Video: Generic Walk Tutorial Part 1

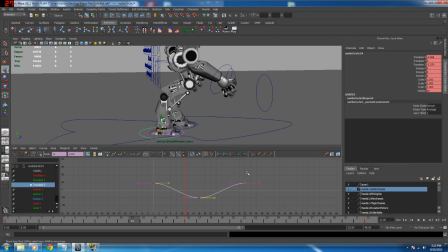[4:12]
So I'm going to just grab all of these tangent handles and stretch them out, stretch their weighting out a little bit. I'm actually going to do it quite a lot, because I want this effect to be fairly pronounced. And as we play through, we should see that it's really sort of starting to slow down, but I want it to be even more than that.
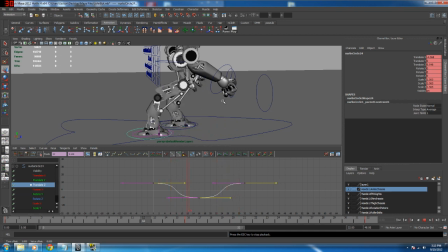[4:32]
I want it to be something more like that in this particular example.
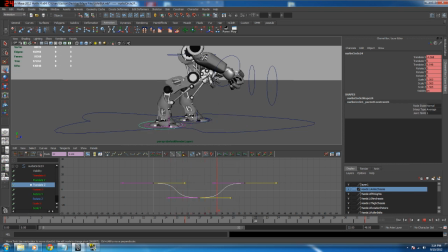[4:41]
So his leg's really slowing down on the back and slowing down on the front, which is just pretty much just what I'm after. Okay, so now that I've done that, I can go to my translate Y's, and I can sort of see, okay, well, his foot's forward on the front frame, coming back on the 16, so on frame 24,
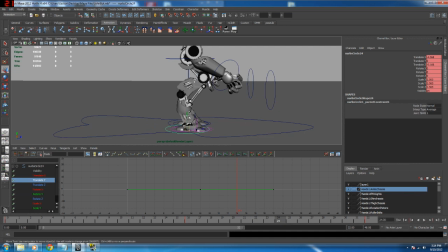[4:59]
this is where his foot's going to be lifting up. So I'm going to lift his foot up, and I'm actually going to right click on my translate Y and key that selected, and that way I'm not damaging it, I'm not adding a keyframe just here.
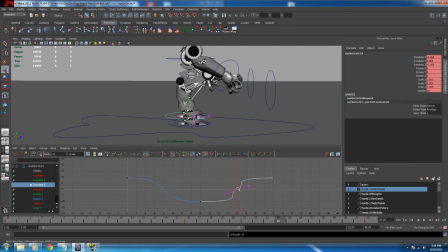[5:12]
If I was to set a keyframe there, we can see that I've got it set to plateau, so it's going to try and plateau that out, and it's going to damage that keyframe, which is not what I want. So I can now come back into here and I can have a look at this curve. So the method I'm going to be using today is I'm just going to be sort of going through all my curves as I place the keyframes.
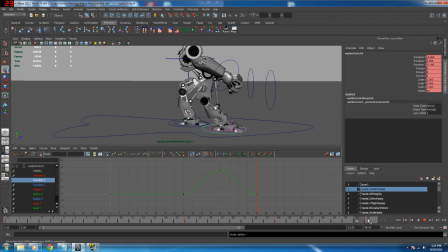[5:32]
That way we don't have this big mess of curves that we have to clean up at the end, and just tend not to do it very, very well when you just have a big mess of curves sitting there and you just really don't want to do anything with them. So we're going to work on the curves as we go, and it's going to make our life a lot easier.
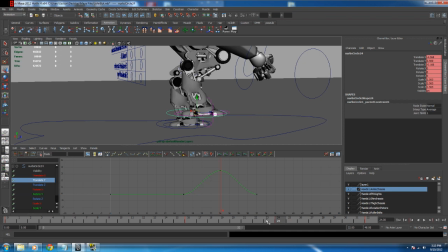[5:49]
It's going to take a little bit more time, but we'll get a much better result. So the leg's traveling back nice and fast, and it's slowing down quite a lot. So I want that same sort of effort to be applied for the lift of the leg.
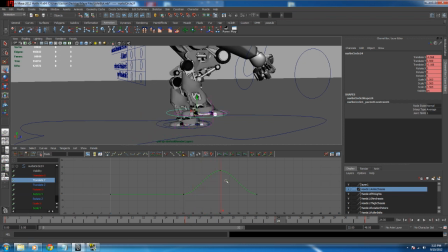[6:03]
So he's lifting his leg, and again, it's a relatively heavy leg, so I want that to take quite an amount of effort.
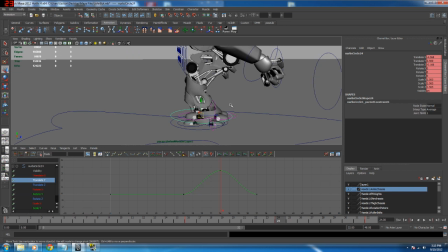[6:10]
And the other thing that I want to try and achieve with this up and down motion is I really want him to be slamming his leg into the ground, as opposed to sort of coming down gently and slowing and easing, and I want it to really sort of smash into the ground, just like we do with a ball bounce. So the first thing I'm going to do is I'm going to grab my tangent handle for the y-axis,
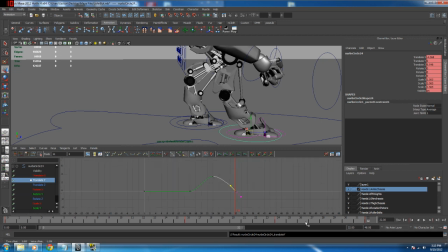[6:29]
and I'm going to stretch this up so that his foot's careering into the ground. So if we play that back, his foot should look a little bit more like it's stomping now. This curve's still a little bit shallow,
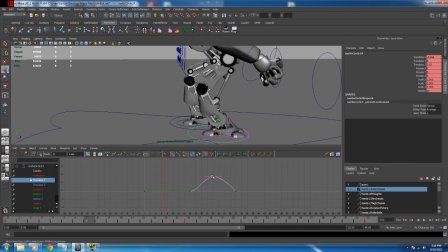[6:44]
so we can go ahead and fix that up in a sec. What I might actually do is I'm actually going to grab this keyframe on 24 and pull it over to frame 28. Yeah, that's right. And I'm going to
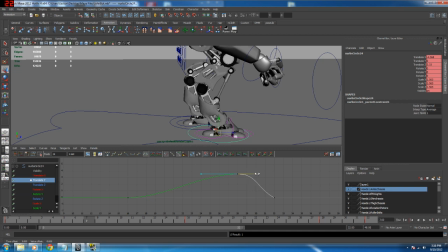[7:04]
break this tangent handle, and I'm going to grab this curve point here, and I'm just going to stretch it out so that I can get something that's a little bit more like gravity. So his foot should really appear to be slamming into the ground now.
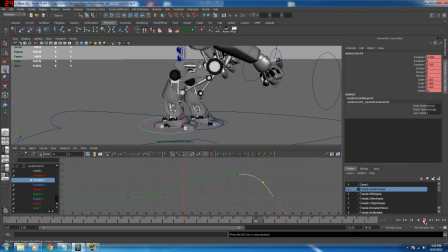Now it might be a little bit too pronounced, so I might just dial that back a little bit.
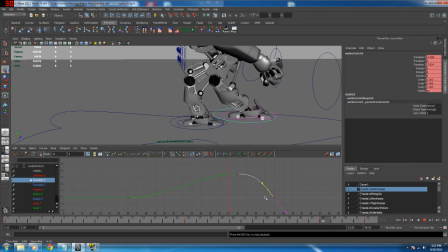[7:35]
Now he's really sort of popping that leg down, which is that's kind of what I want to try and achieve here. I might also do the same thing on this handle. I might pull it out so he's actually taking a little bit longer to sort of pick his leg up to speed. Grab this one and just stretch this out. Maybe 3 units.
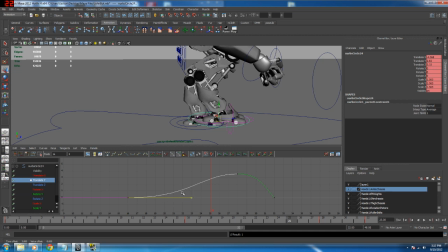[7:55]
I usually, when I'm working with tangent handles, I like to sort of just use this grid as a bit of a guide, so I can use that as reference when I'm adjusting other tangent handles that sort of need to intermingle with other curves and such, as we'll sort of see a bit more later.
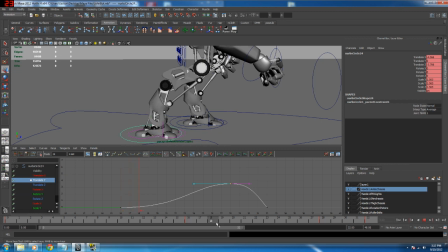[8:17]
And now, that's pretty good, but I want his leg to traverse upwards a little more, so he's not really going close enough to clipping his geometry, so I really want him to sort of stomp down on this bar here. So I'm just going to pull that curve up there, make sure it's not clipping, and it's just not clipping.
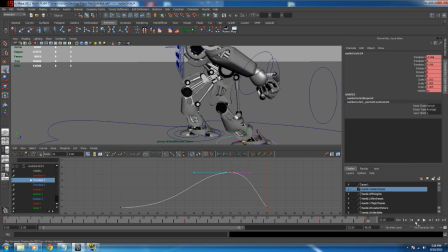[8:36]
That's awesome. It's just what I want. Now if we have a look, I might need to adjust this curve here again.
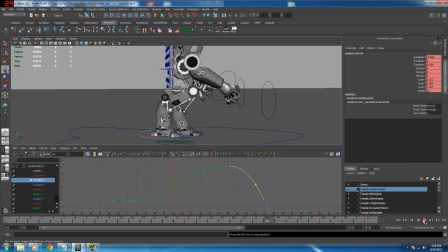[8:46]
Now if we watch as this goes, he's really stomping that leg down, which is just what I'm after. Might dial that back just a fraction. Dial that stomp back just a little tiny bit.
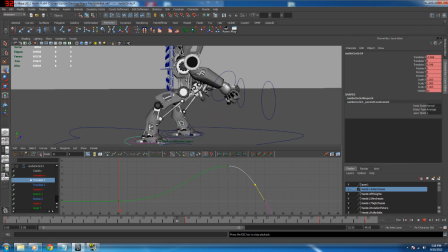[9:06]
Just sort of smooth it out a little bit so it's not quite so rough, and that's much better. Just small edits on these curves can make a huge difference, so it's a good idea to sort of keep in mind the power of this curve editor and how easy it is to sort of damage your animation and make it look jumpy by just sort of adding keyframes and not really worrying about
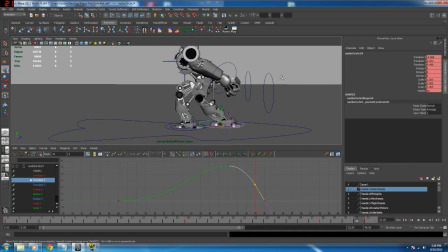[9:25]
how the curves are looking. If the curves look bad, then nine times out of ten, so will the animation.
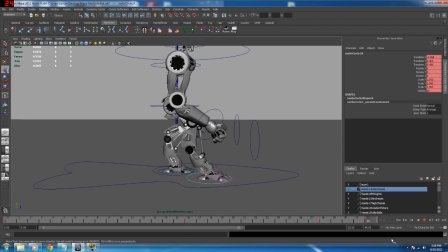[9:35]
Okay, so I've got this leg doing what I need the leg to be doing. And now it's sort of time to focus on what I want the foot to be doing.
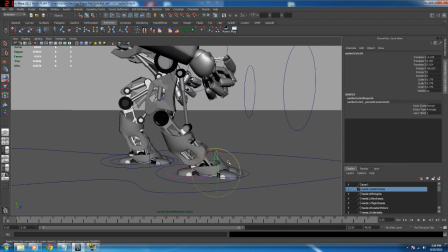[9:44]
So from frame zero, I want the foot to be sort of up a little bit.
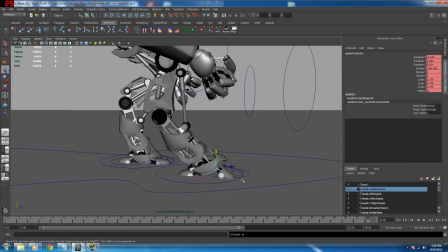[9:56]
Place this part where I need it. And frame 16 is going to be opposite. The foot's going to be sort of tweaked up.
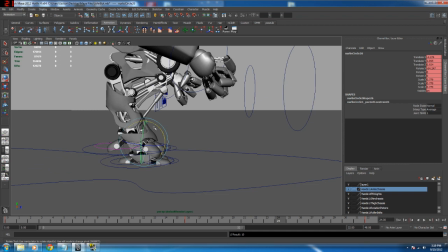[10:16]
And then at frame 24, it's going to be down again.
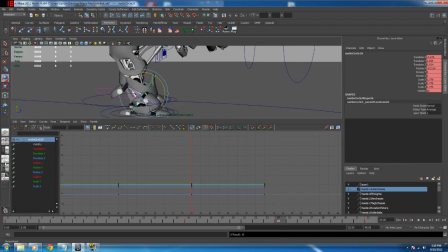[10:30]
Okay, so I've done that bit, and again, it's a matter of just going into the curves and adjusting the stuff that I've done, so it's on the rotate Z in this particular example. And I'm going to smooth these curves out, I'm going to spline them. I'm going to grab both of these and press the spline tool, and that basically just tries to
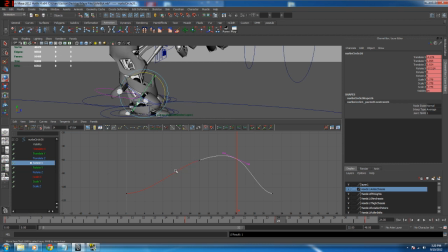[10:49]
match each side of the tangent handle with both the incoming curve to the keyframe and the outgoing curve from that keyframe. So, as we can see, this has tried to match the two tangent handles, and that will usually give us nice smooth curves as opposed to something that looks a little more
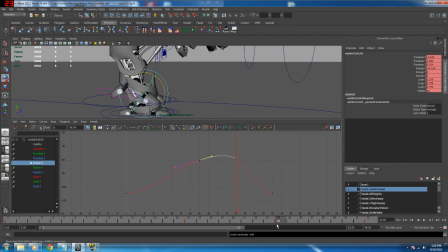[11:06]
less smooth. And we'll see sort of how that translates as we go along. Now, I'm going to need another keyframe at around about 8.
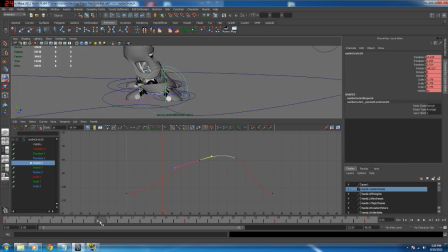[11:19]
And this keyframe at 8 is going to be a null keyframe, so it's going to be, it's actually probably going to sort of snap at 4, but I'm going to take it from 8 to start with. And this is where I want my rotation to be non-existent, so in this case it's minus 90.
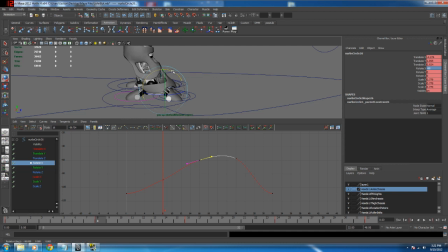[11:39]
I'm going to set a keyframe on that.
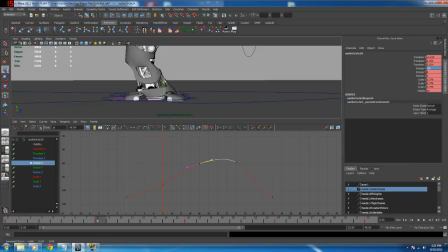[11:45]
And I'm going to grab my foot, and I'm actually going to push it down to the ground.
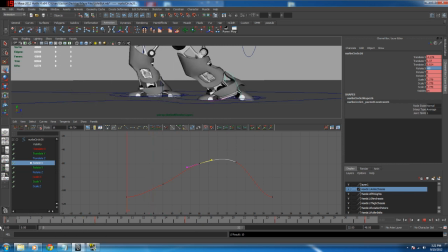Pull it up on this first frame. Really want him to sort of look like he's pushing down. Now I'm going to try and take care of any clipping that happens with this foot section sort of as we go along.
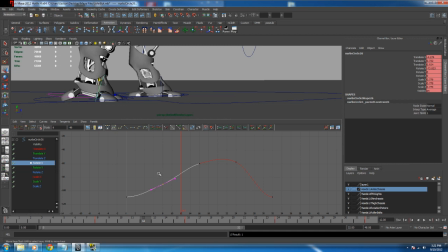[12:19]
And again, trying to make sure that my curves are relatively curved.